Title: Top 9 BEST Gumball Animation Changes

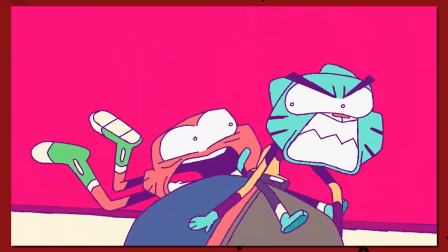11s
Gumball is known for having different styles blended into the show.
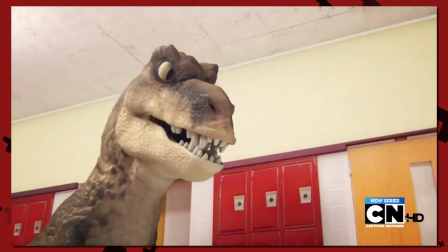14s
You have 2D characters, 3D characters, stop motion, CGI, traditional animation, puppetry, and live action.
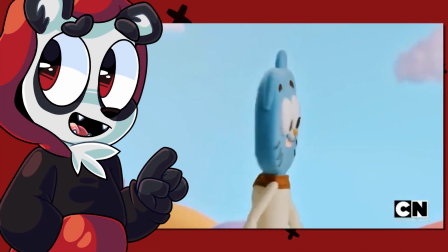20s
Over the years, the Amazing World of Gumball has had moments in which they changed their animation as a whole,
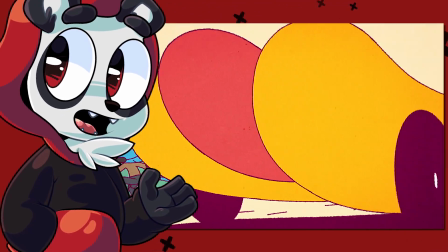26s
hiring guest animators and completely reframing a scene to look different. And today, I'm going over their 9 best examples, starting off with
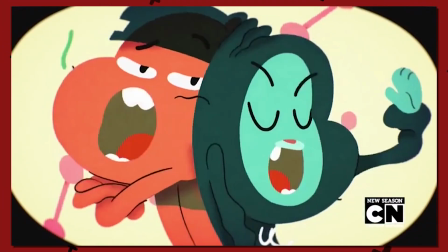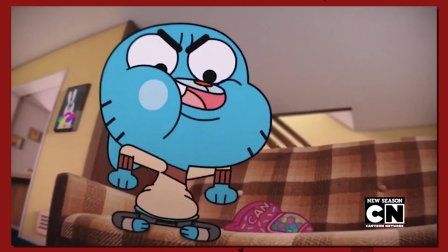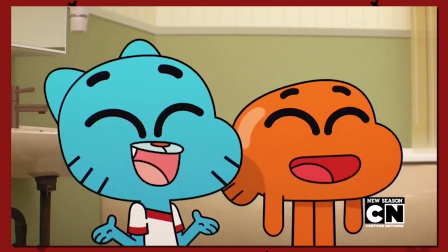43s
The Amazing World of Gumball has gone through quite the amount of voice actors, to the point where if they had another season,
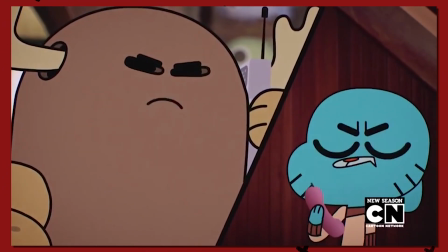49s
and that season had Gumball change his voice actor, it would not be a big deal. Whereas if Tom Kenny wasn't SpongeBob, you'd guarantee a riot would ensue.
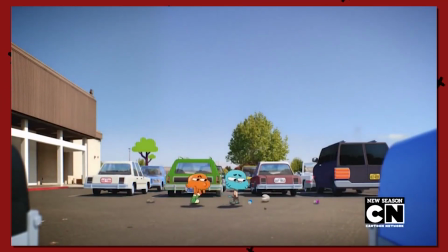57s
That said, The Kids was a transition episode for 2 pairs of voice actors for Gumball and Darwin,
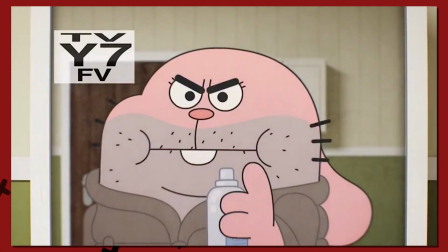62s
as the former ones were going through puberty, and thus, they couldn't do the voices anymore.
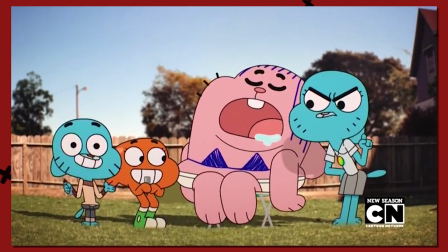66s
The latter ones would appear towards the end, and signify a new change in voice direction for the season.
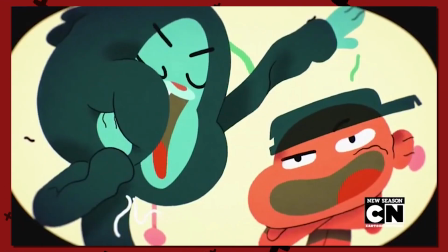72s
Within this episode, we have this really bouncy,
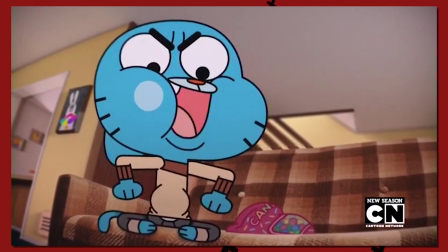74s
ever-changing form of animation combined with a flat palette and nearly lineless art style that really signifies the idea of your animation running wild.
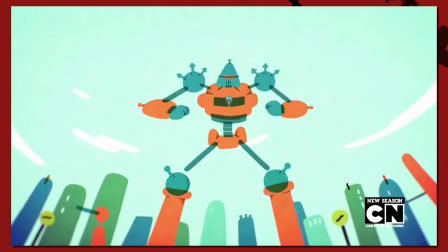83s
I particularly love this part where his backpack gets turned into a giant robot. The jerkiness of the animation really sold the entire concept well.
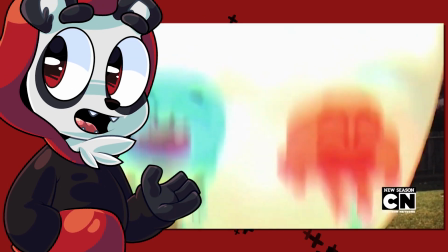90s
The only reason it's so low on the list is because while the idea and purpose of the animation change
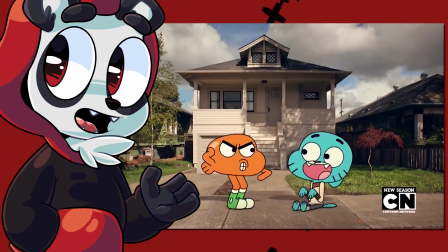95s
was to emphasize their intentions to stay kids because of all the perks they have while being kids,
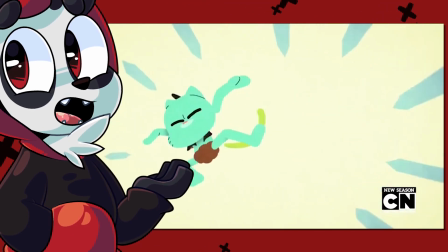100s
an animation change wouldn't be required, it's just a plus. Had they did this with normal animation and added in more jokes, it would have had a similar impact.
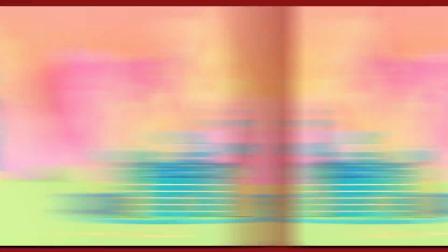109s
But I do like all the transforming they do, and speaking of...
Hi, do you know where I can get my parking ticket validated?
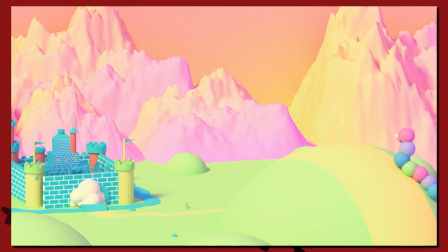117s So he decided to close the doors of their castle. Forever. Oh, it's cool, man.
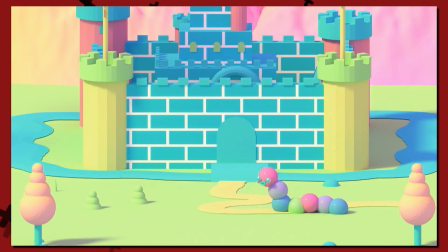122s I just realized that actually we're in medieval times and there's no such things as cars.
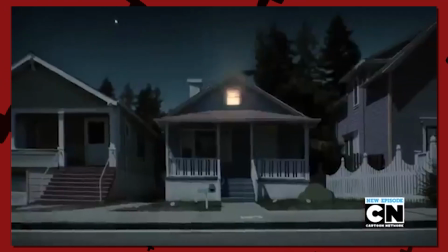127s
When it comes to transformations, Penny had one of the most impactful transformations, visually, story-wise, and metaphorically.
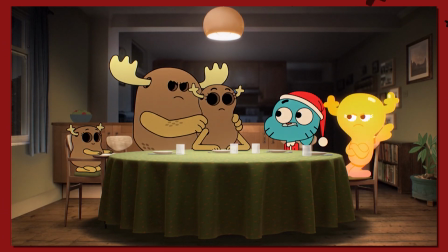134s
While this episode focused more on her father's disapproval of it, later on in that episode,
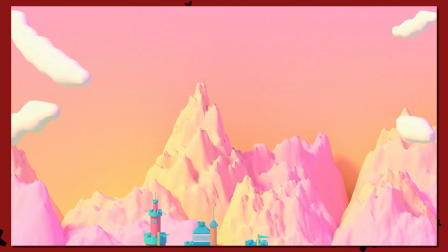139s
Gumball tells a story, which goes into this really weird and uncanny animation.
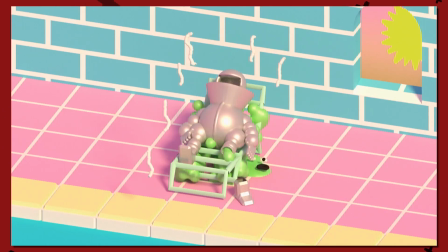143s
This entire sequence is weird, with this blue, yellow, pinkish lighting that makes everything look a little off.
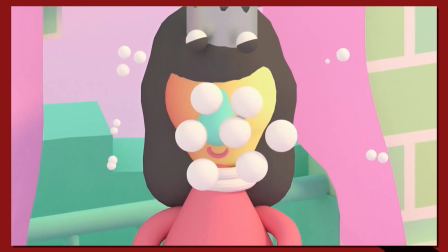149s
There's very little if any textures, gradient sure, but everything looks smooth, from the trees to the cocoons.
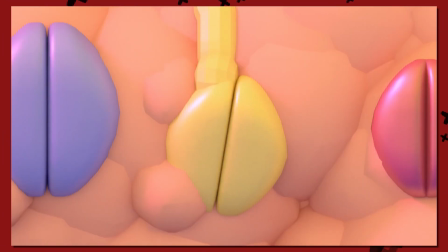155s
It looks like one of those indie 3D art films that you'd see on an art school's animation highlight page.
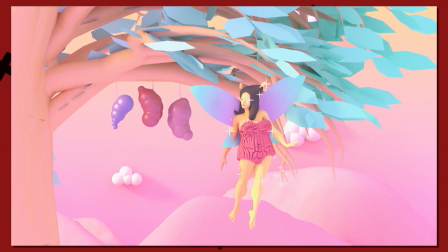161s
Maybe it's because the sky is pink, or possibly that we see a lot of very human-like realistic stuff here.
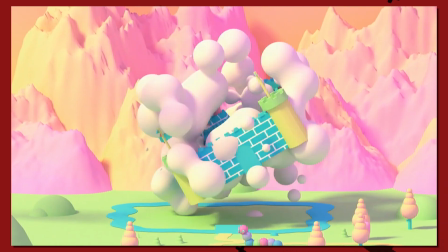166s
Either way, I do enjoy the art style regardless, especially when both the king and castle freak out, which leads to this weird bubble rotating chaos.
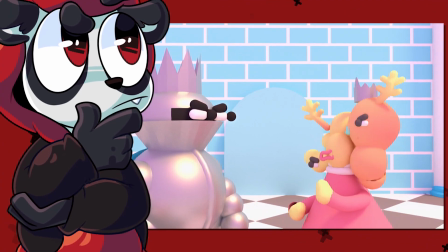175s
The only reason it's so low on the list is somewhat because of the last reason as well, but also when put up against the others, it's just not as compelling.
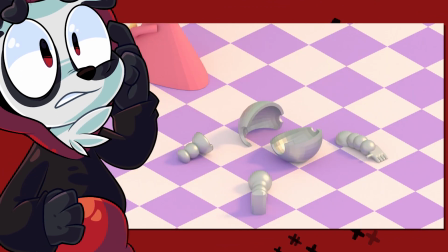183s
I'm not 100% sure if it's stop motion, claymation, 3D,
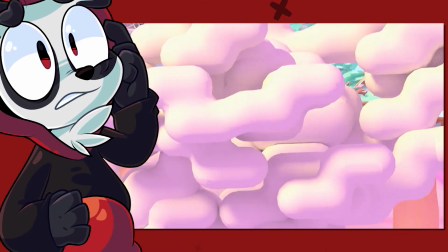187s
or some kind of stop motion style portrayed through 3D in some aspects, but despite its lower perceived quality, it doesn't hurt the scene at all.
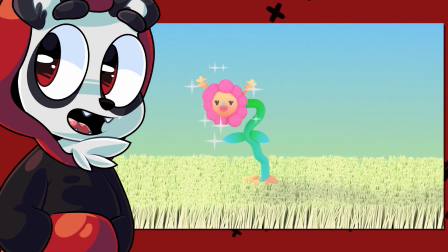195s
It makes it look a little weird, but Gumball has always been a weird show. It's varied, using all different types of styles, including...
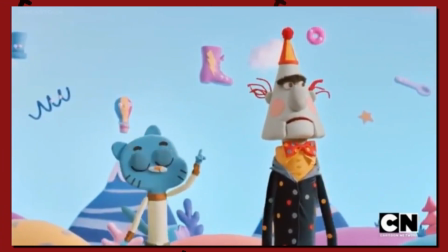202s Wow, look at all the things we imagined when we used to play. Hey, look, high five guy.
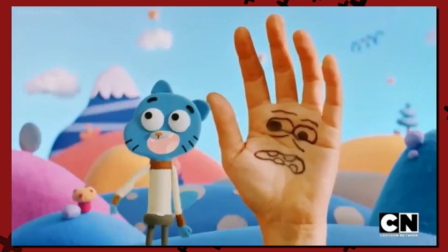207s Good to see you, man. It's Sammy Sunscream, the Screaming Sun.
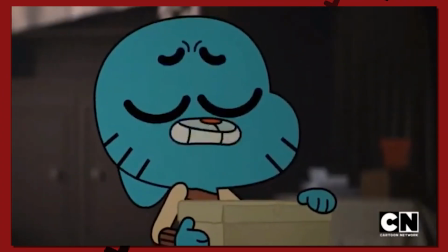215s
Puppetry. A lot of people are crazy excited at the fact that the people behind Don't Hug Me I'm Scared will be working alongside the Gumball team to make an episode.
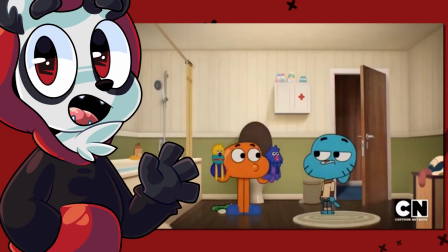223s
It is a debate as to whether this animation should count as a change in this list, considering that it's puppetry.
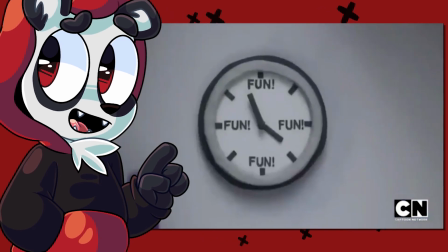230s
But here's how I see it. It is a change in its normal animation, so it counts. Plus, it was handled really well.
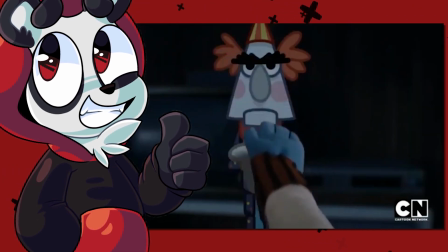236s
It has this bright, colorful, fun feeling without being cheesy, with the underlining tones that makes you feel like there's something off story-wise.
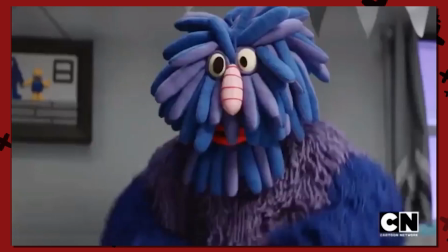244s
I love this purplish character here. He just really brings the scene together as this initially cute, fuzzy, warm-looking character who,
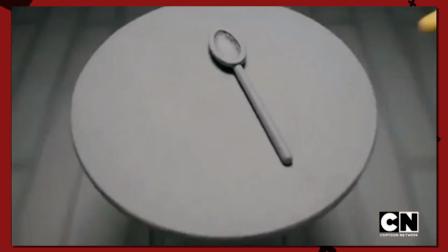251s
in all honesty, is just a few threads short of a finished puppet. I'm sure they animated certain segments within this, like the mouth and the eyes.